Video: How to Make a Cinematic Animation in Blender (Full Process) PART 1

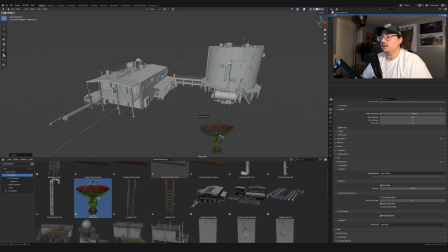And I like this dish. This is a big like radar dish that comes with the asset pack.
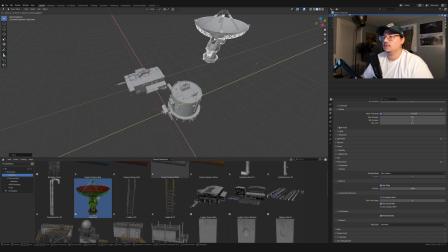I really like this a lot. So I'm gonna stick this somewhere not too far, but not too close.
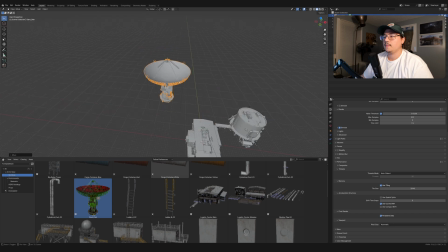So that, and this might be something that I have to
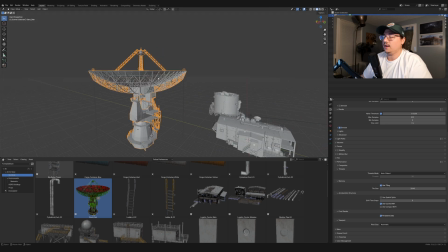make not an instance so that I can animate it just a little bit.
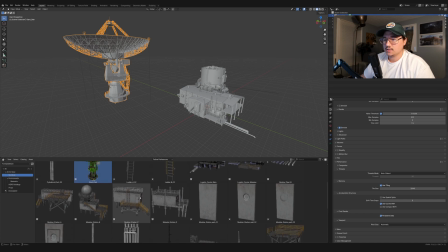Let's see, let's grab some of these other like modular kits, like this modular station or something in here.
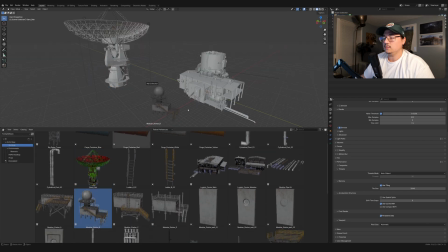I do like this radar station here.
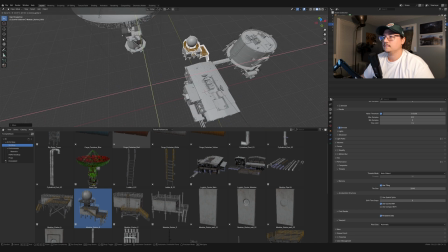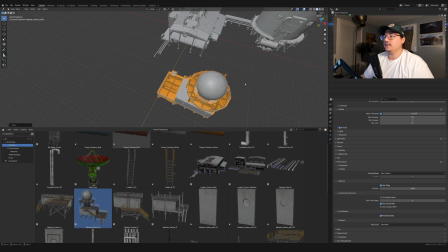Just kind of placing it in a way that feels like nothing's too far apart from each other and it's all accessible.
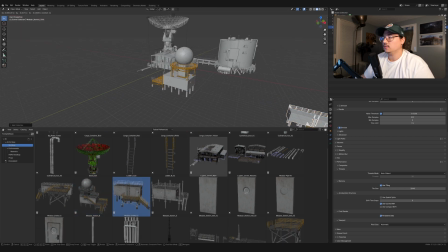I like this one too. It feels like a little house.
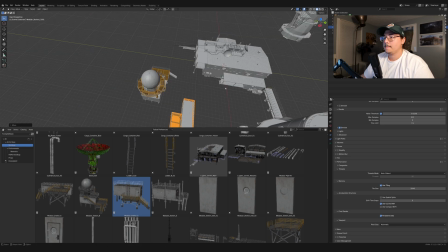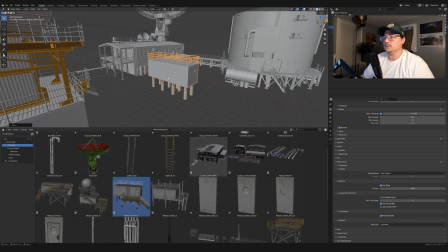Yeah, okay. So there's like a center, there's a house looking thing, like a place for them to go to.
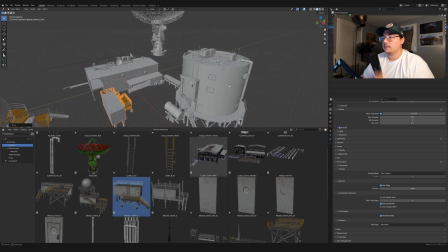Same thing here, a radar, and then this like lab that they would all go into and do work in and stuff.
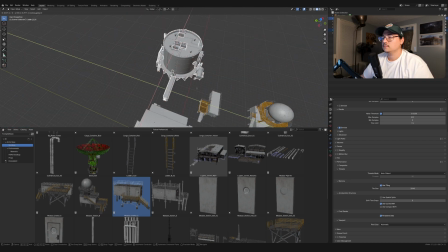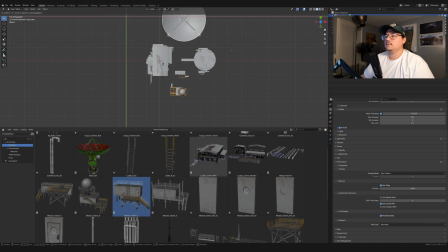Cool. I think that works. And then having like this kind of core dish somewhere not too far but nearby.
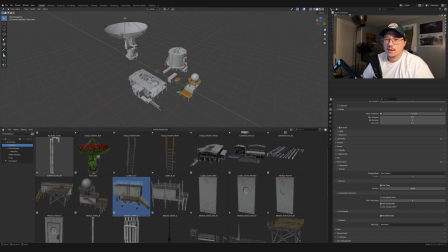All right, cool. I think that like works for now. I'm gonna throw in a couple of the environments.
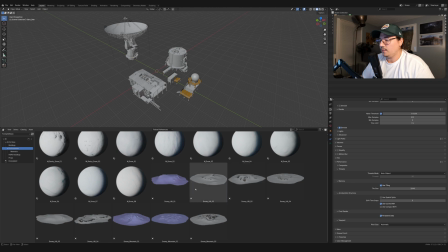So this pack comes with these like snowy hills, and they're all, I think, like somewhat to scale.
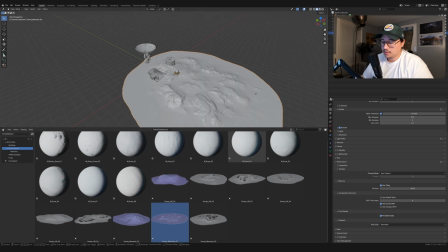So if I drag and drop, yeah, it's like gigantic, but at least it gives us like
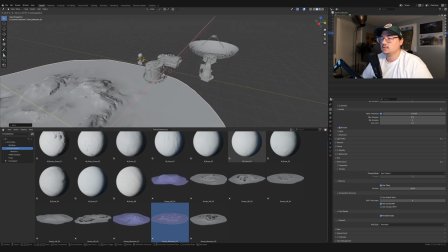enough to create the environment in, or at least like if I'm going for like an environmental shot,
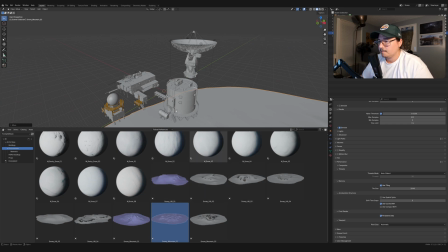an angle, I can go with something. I might have to add a plane here,
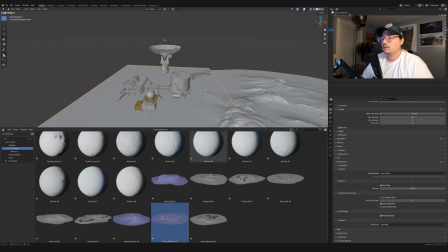and then this will be the floor, and then on the floor I can drag and drop one of these materials.
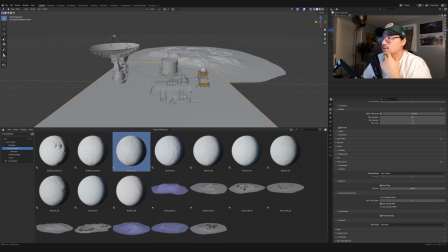Just drag and drop this snow. Let's see how that looks.
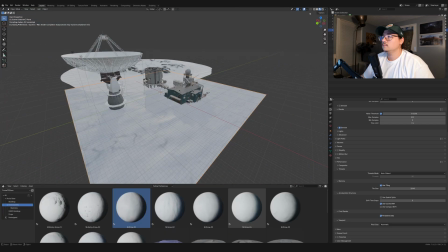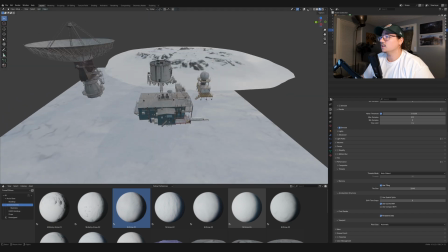All right, so this is not looking too bad actually, just right off the bat.
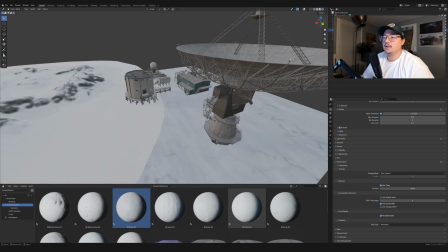You know, we're getting at least some idea of what everything looks like.
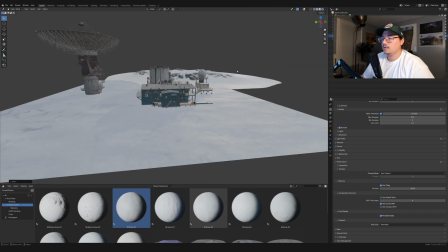Kind of have this clip through there, and let's see some of the other things I can bring in.
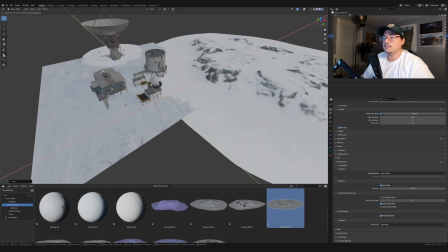Cool. See that work? That works. Like, give it a little bit of a spray.
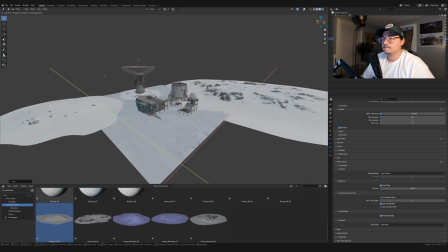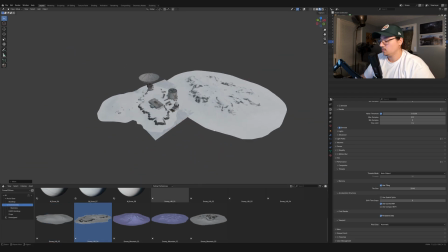I was worried this one would be huge, but it doesn't seem too big. Trying to see if I can just like get it to
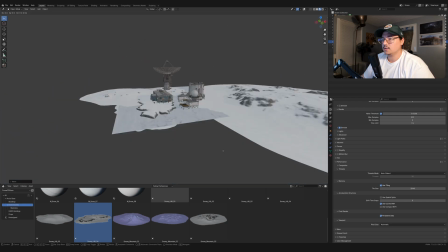work with this environment, but I just don't think it's gonna make sense.
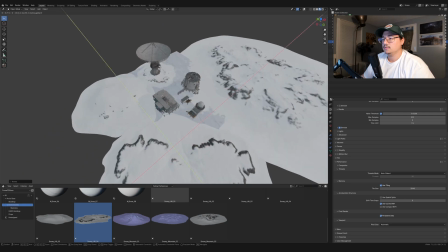They wouldn't build like this, you know, lab on a super unstable ground.
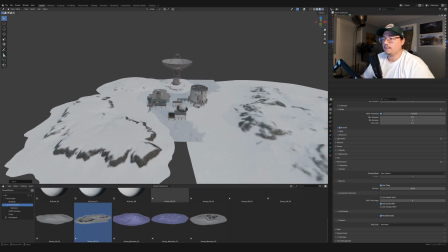Maybe I'll just use it to kind of like surround it like that instead. Let me try a different texture for this.
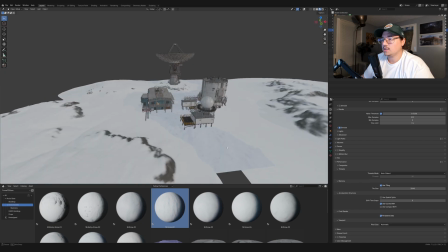Yeah, I think that looks a little bit better. Just kind of matches a little bit. Maybe this.
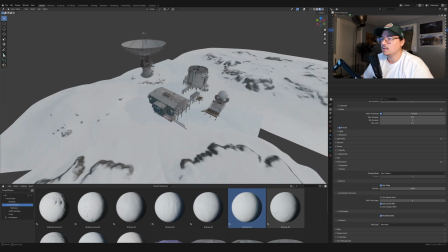Aha, that one matches the best, I think. Yeah, that one's like seamless.
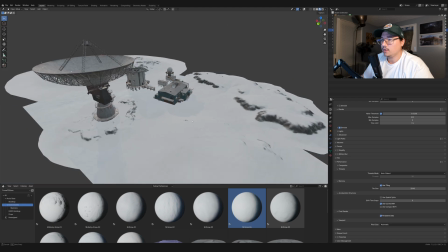All right, cool. That's perfect.
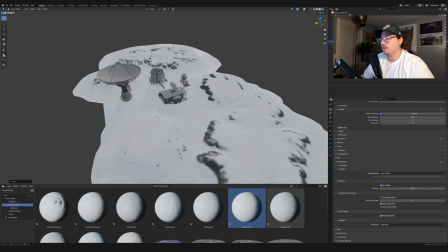I really like that they included the terrain here, because that just really helps you jump right into making a scene and not having to worry about like just not having enough stuff.
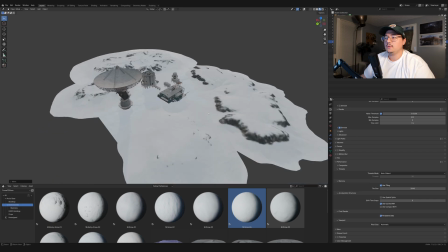I like that. It's a plus in my book. So maybe I'm gonna drop a camera in here and start flying around.
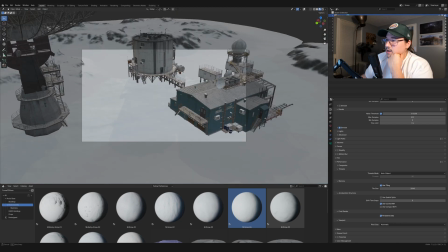I want to get maybe like I
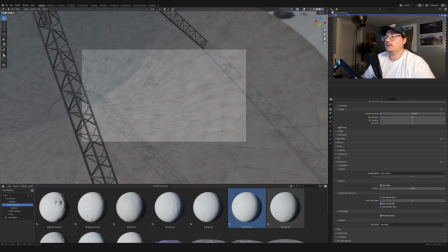want to get maybe like a shot like this where it's coming like right over the dish.
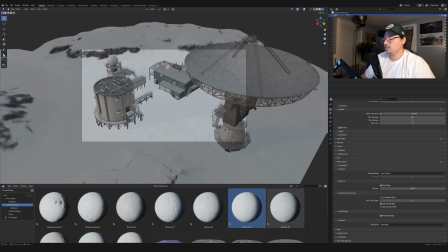So maybe this won't be the place where I put the dish. Maybe it'll be somewhere further away.
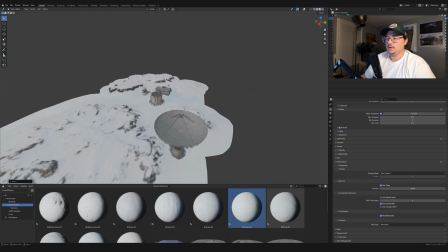Maybe it'll be like here. So then it can feel like it's, you know, like maybe there's no reason to have it so close.
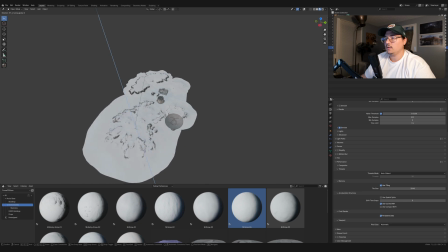It's something that needs to be far away in order to like whatever, not interfere with their equipment or something.
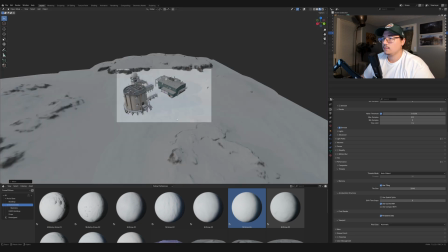So that, and then we can start with the dish.
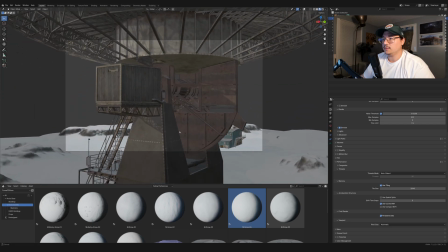I really like the detail in the modeling here, so like we have a lot to play with.
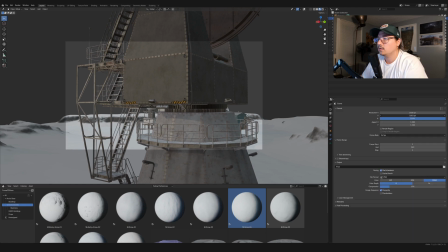I'm gonna go for a little bit of a more wide angle, like a cinematic lens.
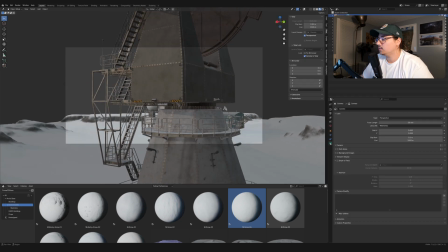And then for the camera, I'm just gonna increase the pass per toe.
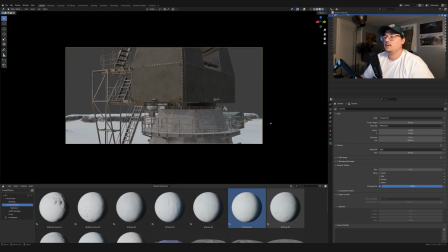So that we don't see the outside. Okay, like that. Okay, so we can start here.
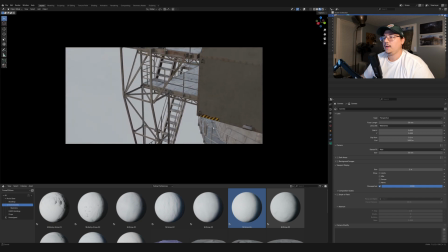We can kind of like pan up. I really want to do these like slow pan up.
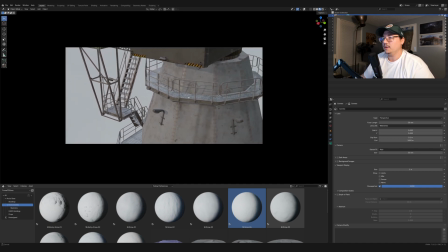If you've seen my other videos, you'll know that I'm a big fan of these like really simple camera movements,
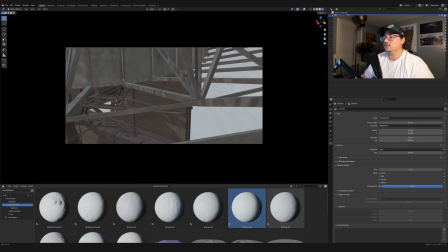because I really think that you don't really need to go super wacky dynamic with the camera.
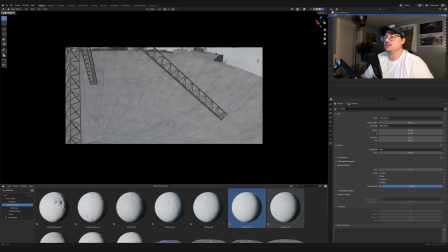You can go simple and still communicate a lot, especially for a scene like this where I want it to be like this eerie,
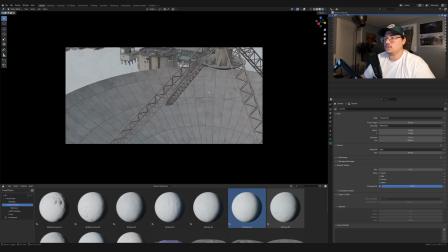something, you just discovered something is wrong. Do like a pan up like this or something. Yeah, and I like this light here. That's actually cool. I didn't notice that the first time.
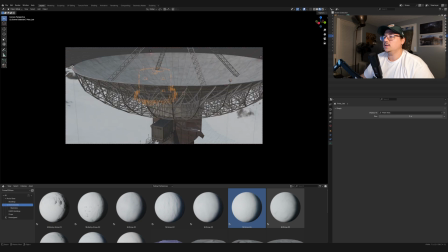I might need to increase the camera,
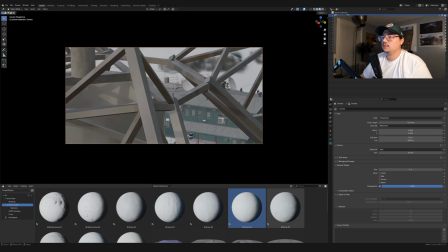the focal length. Let's do 120. All right, that looks good. Ooh, yeah, that's cool.
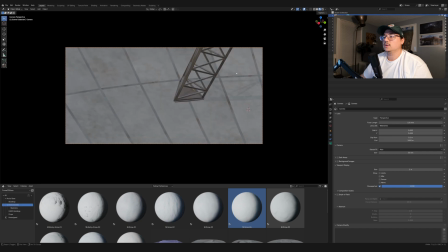We can start like here.
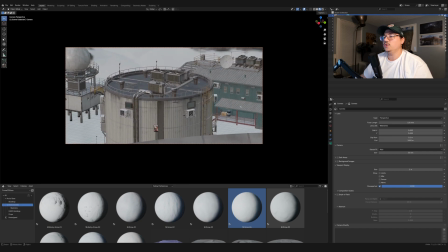And I kind of want the thing in the foreground, like the dish, for you to not even know what is in the foreground, because it's going to be mostly dark. So
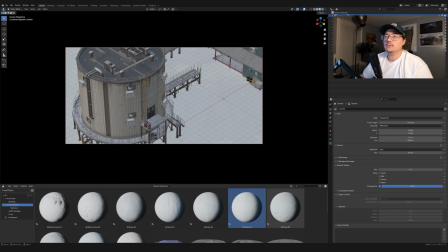I want you to not know what exactly you're looking at in the foreground.
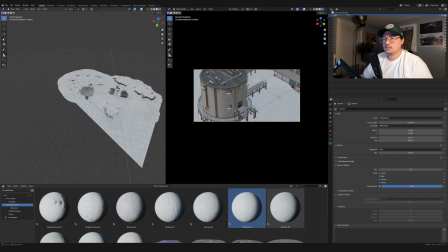So let me jump out here. I'm just gonna move this kind of on a rail.
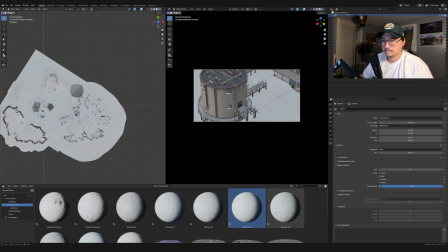Yeah, maybe we can kind of do like one of these. Let me keyboard. Let me cook.
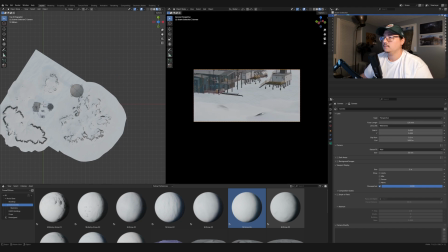Maybe I'll just do like a simple pan up here.
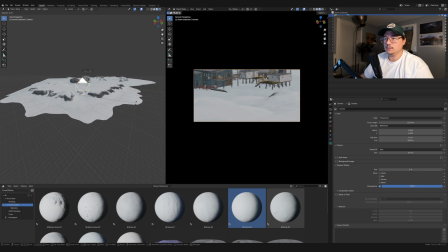You know, just a really simple, kind of like one of these, like pan up establishing shots.
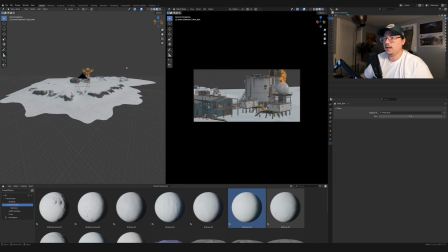Yeah, I think I might do that. And I might, if this is the shot I'm going to end on, I might move the dish also.
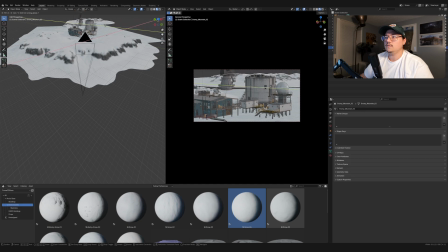And some of this stuff to match like the background that I need. Yeah, that kind of closes off the background.
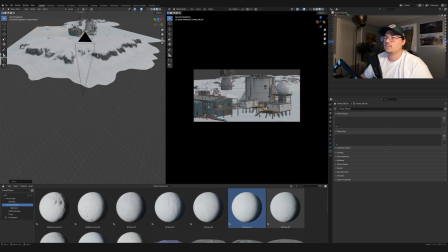Okay. Yeah, I'll go with that. So let me pull up the timeline real quick here. Oh, don't want to do that.